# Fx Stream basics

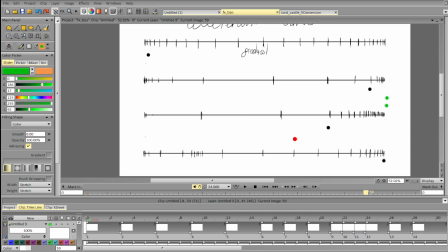(77:27)
rid of force. And let's make these ones on 2s too.
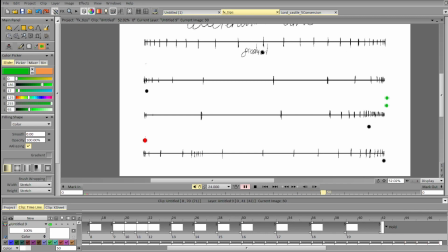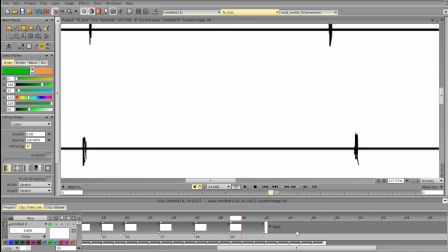(77:54)
And push these ones, the poses.
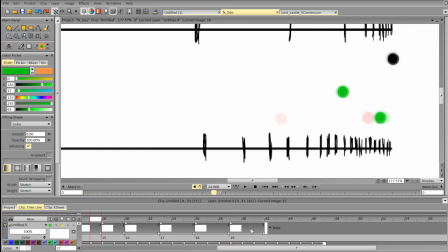(77:58)
So the problem is that if we do have a very small spacing and we use
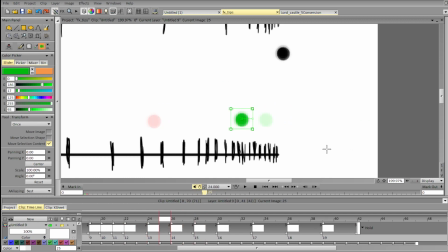(78:08)
exposure, then we should make more contrasting poses, and the deceleration will still work worse. It will be more static and there will be less contrast.
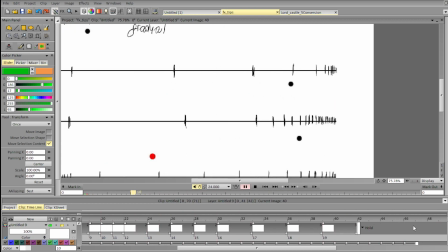So when we're using exposure, we're losing subtlety, and that can be, yeah, bye bye mangoes.
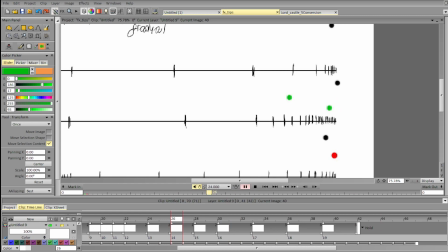And that can be okay in some cases. In other cases, it may not be okay depending on the element.
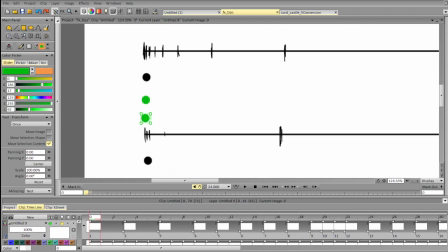(79:02)
Usually for characters in anime style, since we're using very extreme poses
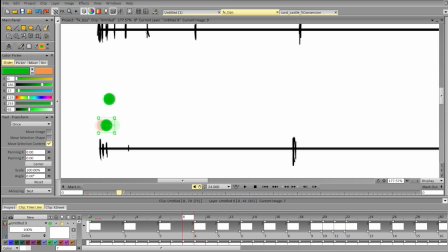(79:08)
and there isn't much stuff except Sagaga moving on screen, it works a bit better. But overall, yeah, using exposure is possible and
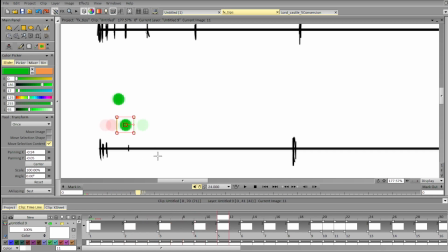(79:23)
it is way more time saving, but we also run into some issues. For example, we have to keep the spacing closer when we're animating like that.
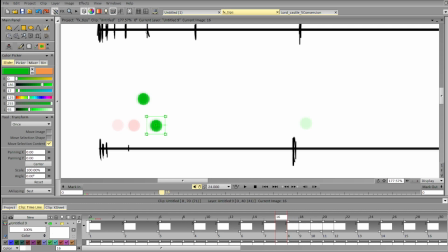Like these moments where there is a bigger gap just don't work on higher exposure because we're not using a very stylized kind of spacing
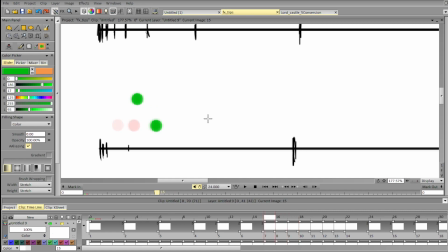(80:01)
for the other parts.
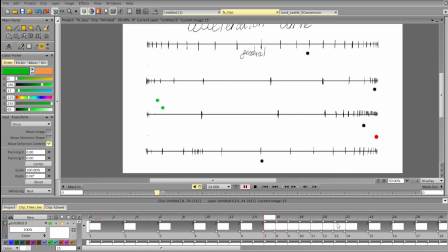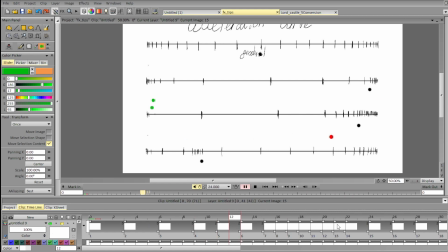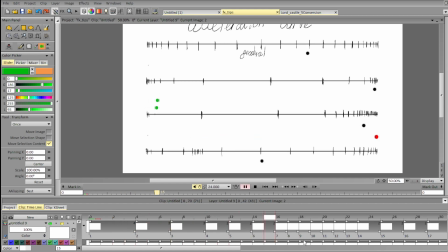Can definitely make it work a bit better. Let's see what else.
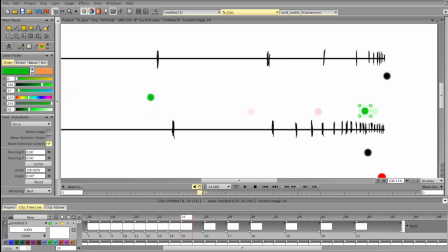(80:59)
Let's use ones and only 2s for the fastest parts. This can work on 2s, this can work on 3s. Because spacing is relatively slow.
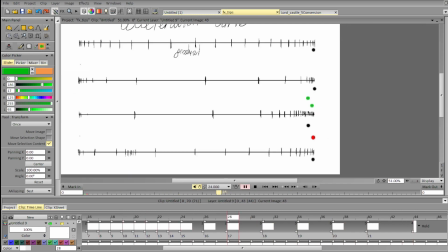(81:12)
So the smaller the spacing, the bigger the exposure we can get away with. Yeah.
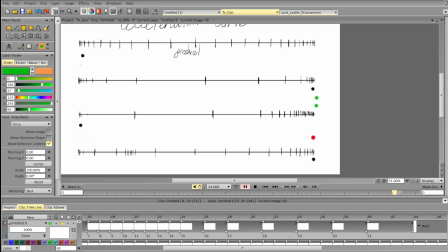(81:29)
Good night, Jigs. Yeah. So if the frames are very, very close apart.